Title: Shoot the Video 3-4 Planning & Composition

In other words, not to zoom around and pan around when we're in this situation, but just to hold the camera absolutely still, which is what I'm going to do now.
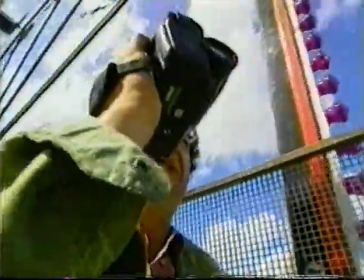(4:12)
And we'll see.
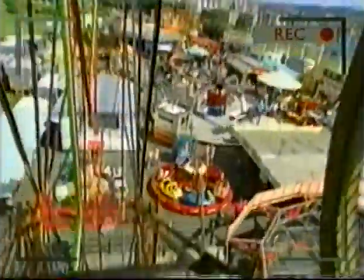That's probably about enough of that for one day, let's go and see what else we can shoot. Obviously, I'm going to get lots of shots of the rides at this fair, but one of the really nice ways of getting the effect of the ride is to get the reaction shots. Remember, we dealt with reaction shots in the last programme, and there's nothing more effective than showing the children enjoying the ride on the ride itself.
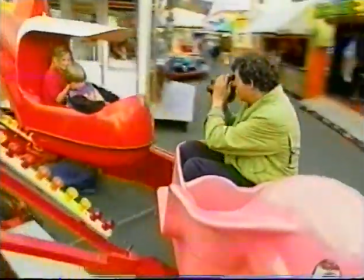(4:51)
Let's see what we get.
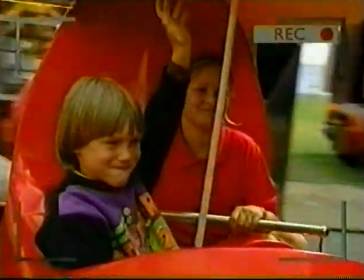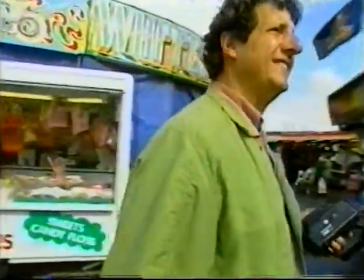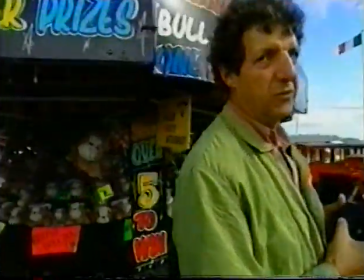(5:04)
Now, I don't know if you find this shot slightly uncomfortable to watch. It wouldn't surprise me if you did, all right? Just straighten it up now, Scott. Thank you very much. It goes against all Scots professional training doing that kind of shot. What we weren't doing there was allowing walking space. Because what you want to do is a little bit like the thing we did in an earlier programme in this series. Looking space, exactly the same sort of logic applies. If you can, let the camera anticipate where the person's walking like that.
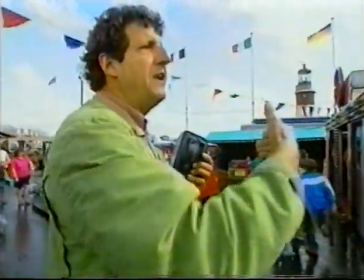(5:27)
I'm walking this way, then the camera should get a feeling of where I'm going to end up rather than where I've just been. You can see it's a much more comfortable feeling, isn't it? And we can illustrate the effect of this really well with the sequence that we've done for you. Some of the shots are good, some of them are bad. and children are very good all the way through, naturally, but I think you'll see the difference quite clearly.
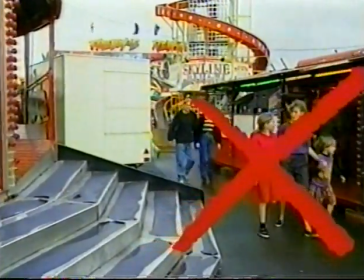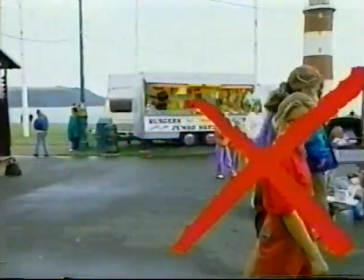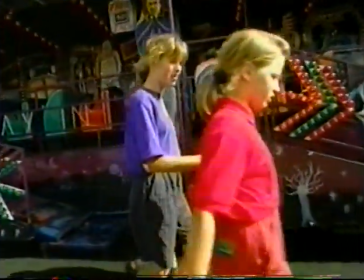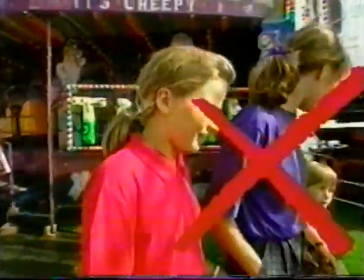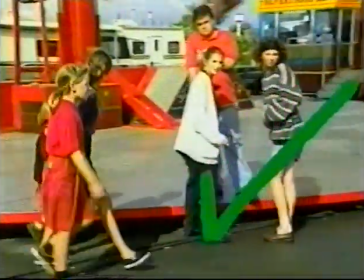(6:10)
This time, you can see what the children are up to, and you get a much better feeling for what's going on.
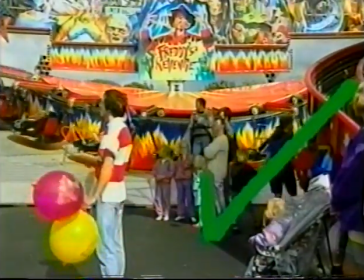This is a really good place to demonstrate some of the things we've looked at so far. It's a can stall. In some places, it's a coconut chai. It's the same thing. Now, what we want to get here is the scene, the whole scene of what's going on. We want to see whether they get the cans off the shelf or not, and we want to see the children's reaction when they hit or miss.
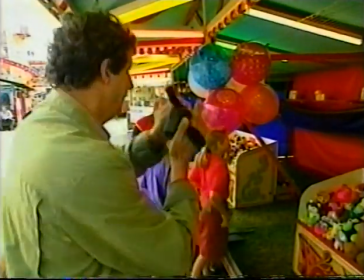(6:44)
Now, one way of doing it, I suppose, would be to try to cover the whole action, like this.
Just take your time, hit them nice and hard, on the top, they'll go off.
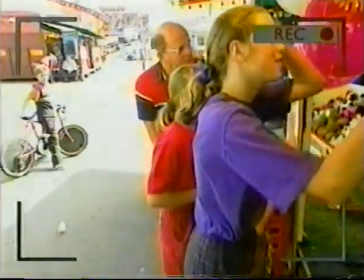(6:53) That's it. Oh, one more. All right, now, you're on that side.
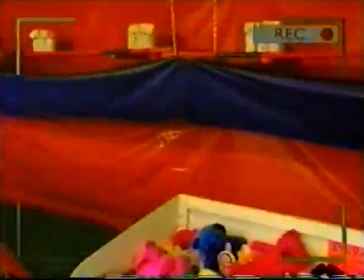(6:59) I've got two more.
Not quite what we wanted, and it makes you appreciate how skillful the cameramen are who film golf tournaments, filming a tiny ball crossing usually grey sky. Believe me, it's an awful lot more difficult than it looks. If you watch any sports event on television, you'll know that the broadcasters use anything between four and ten cameras. And if they were filming a can stall like this, they'd probably film the entire sequence three or four times, setting the camera up in different places each time.
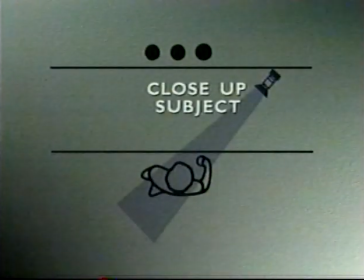(7:28)
This picture shows what I mean. Position one gets the close-up reaction shots.
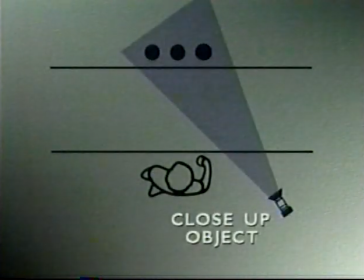(7:34)
Position two, close-up shots of their target.
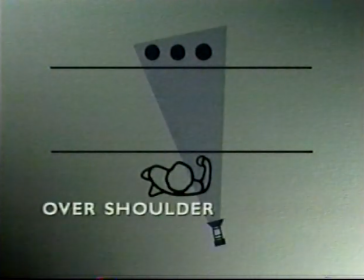(7:37)
position three a wide shot and position four gets an over-the-shoulder shot now I've only got one camera and I don't want to waste time filming that sequence four times it's supposed to be a fun day out after all pay for lots of ghosts anyway so the only way to capture something like this is to do it in stages and edit it together either in the camera or at home have a look at this sequence and watch out for the name of each shot I use
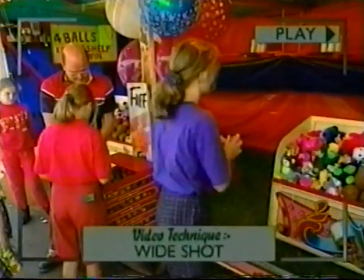(8:07) OK,
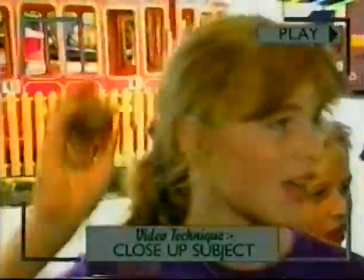(8:12) I'm going to grab me, Tom.